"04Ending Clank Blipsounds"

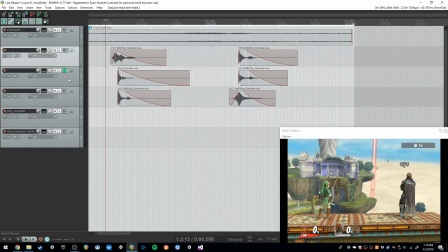258s
So it's not as, I want it to be a little bit more high pitched, so I'm going to actually create one new track here.
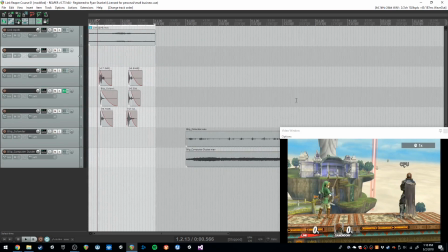263s
And we are going to find one more little high pitched tink sound.
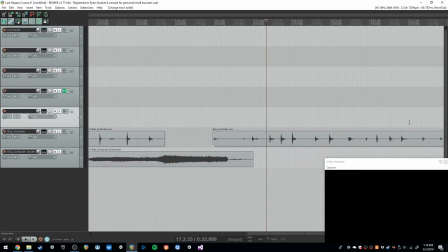270s
Sound design is so difficult to describe, but we're calling it a tink sound. I think we could use, ooh, that one's pretty good. Ooh, actually, let's get one of these guys. I liked how that one sounded.
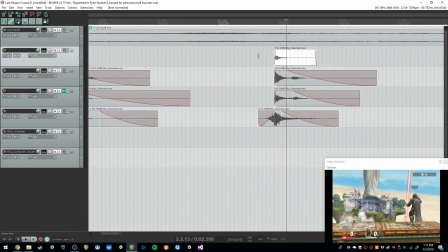290s
We're going to normalize this one as well, so it's just as loud as our other guys. It's still a little bit quiet here.
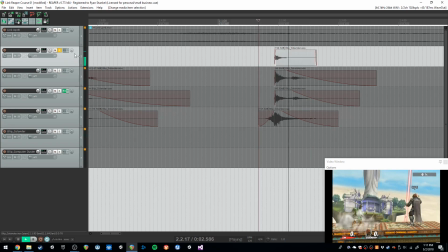302s
And you can see here that it actually doesn't nearly hit our meter. We want it to be as loud as possible. So actually, let's see how this one sounds.
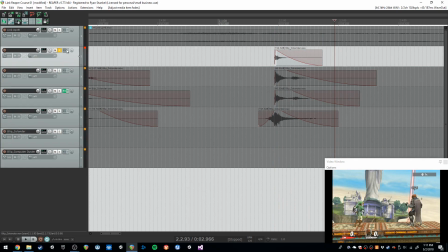317s
You know what we're going to do? We are actually going to add a pitch shifter to this. Let's go ahead and loop our sound here.
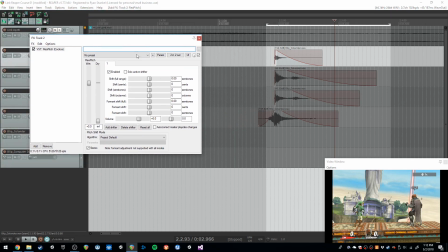324s
Check our pitch shifter. Cool, so now we have our pitch shifter activated on this effects track.
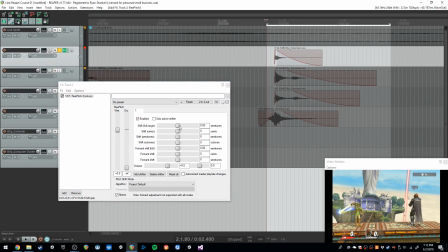330s
Let's go ahead and put that on loop and just listen to the sound while we edit the pitch shifter.
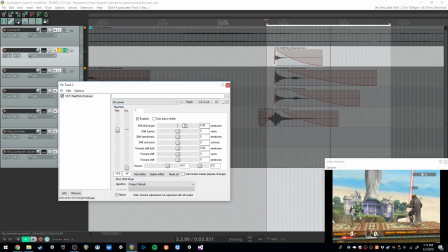Cool, I think that sounded pretty good. It's a little bit quiet, so I'm going to actually boost the volume a little bit here. A little bit louder.
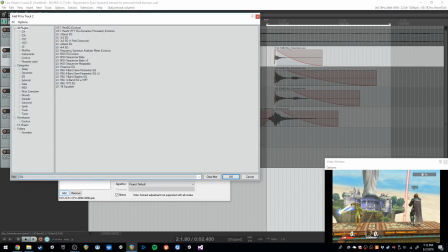358s
Cool, and I'm going to actually also add an equalizer, because I feel like the frequencies aren't being enhanced how I want them to.
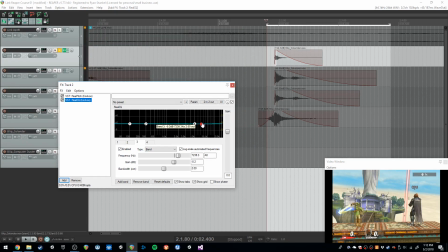366s
And I'm going to take this third band here, and I'm going to enhance the 5K range. And we're going to thin that out as well.
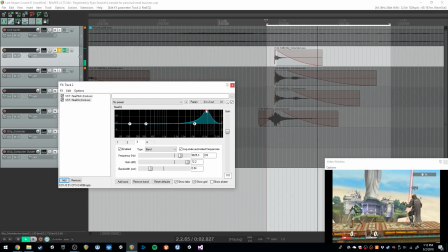381s
The 5K range isn't working, but you can definitely hear the enhanced high-pitchedness of the sound here when I add it to the 10K range. You can hear the difference when I bypass it. Before, after. Before, after.
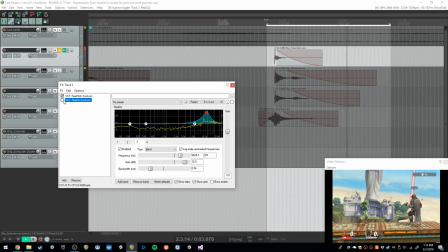Pretty cool. And it looks like we're clipping. Nope, we're good. So let's listen to all of that together.
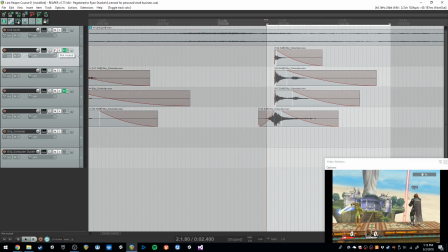417s
Let's mute it to see if it actually makes a difference. Not really, it's pretty quiet.
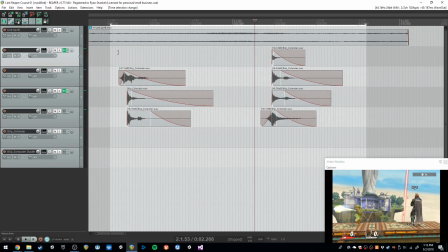You know what? I think there are some qualities in this sound that I like better. Let's go ahead and listen to this one a little bit.
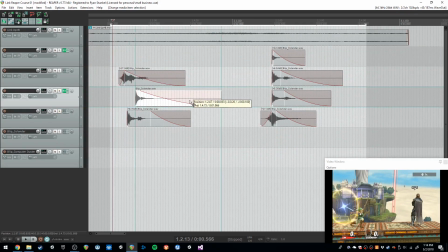446s
I think I like this sound specifically better for the ending, so I'm going to actually swap these two here. Because we want the ending to be the most satisfying part of the sound, so. Ooh, yeah, there we go. Okay, so you see what I did there?
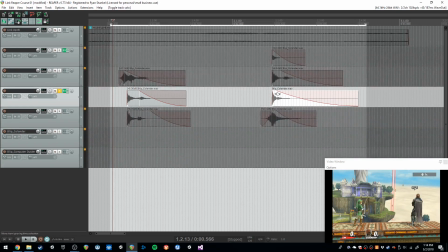462s
I just simply swapped the two sounds because this source recording here is a little bit higher pitch and it's a little bit more, it has a little bit more of a quick attack to it, which actually helps it be a little bit more punchy and a little bit more satisfying.
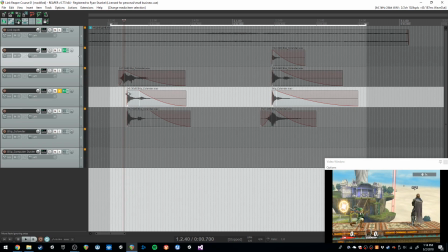477s
And if we listen here, that one's really kind of weak in terms of a punchy sound effect.
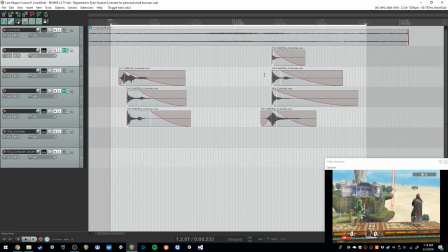485s
And we kind of want it to all lead up to this ending little bit here. We want to tell a story. We want the final, him completing this spin attack sound effect to be extremely satisfying. So we want to swap that, basically. Cool.
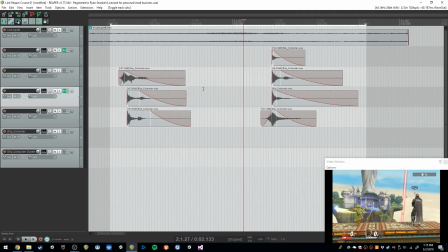502s
That's actually turning out really well. And before we end it, actually, let's go ahead and just name these files.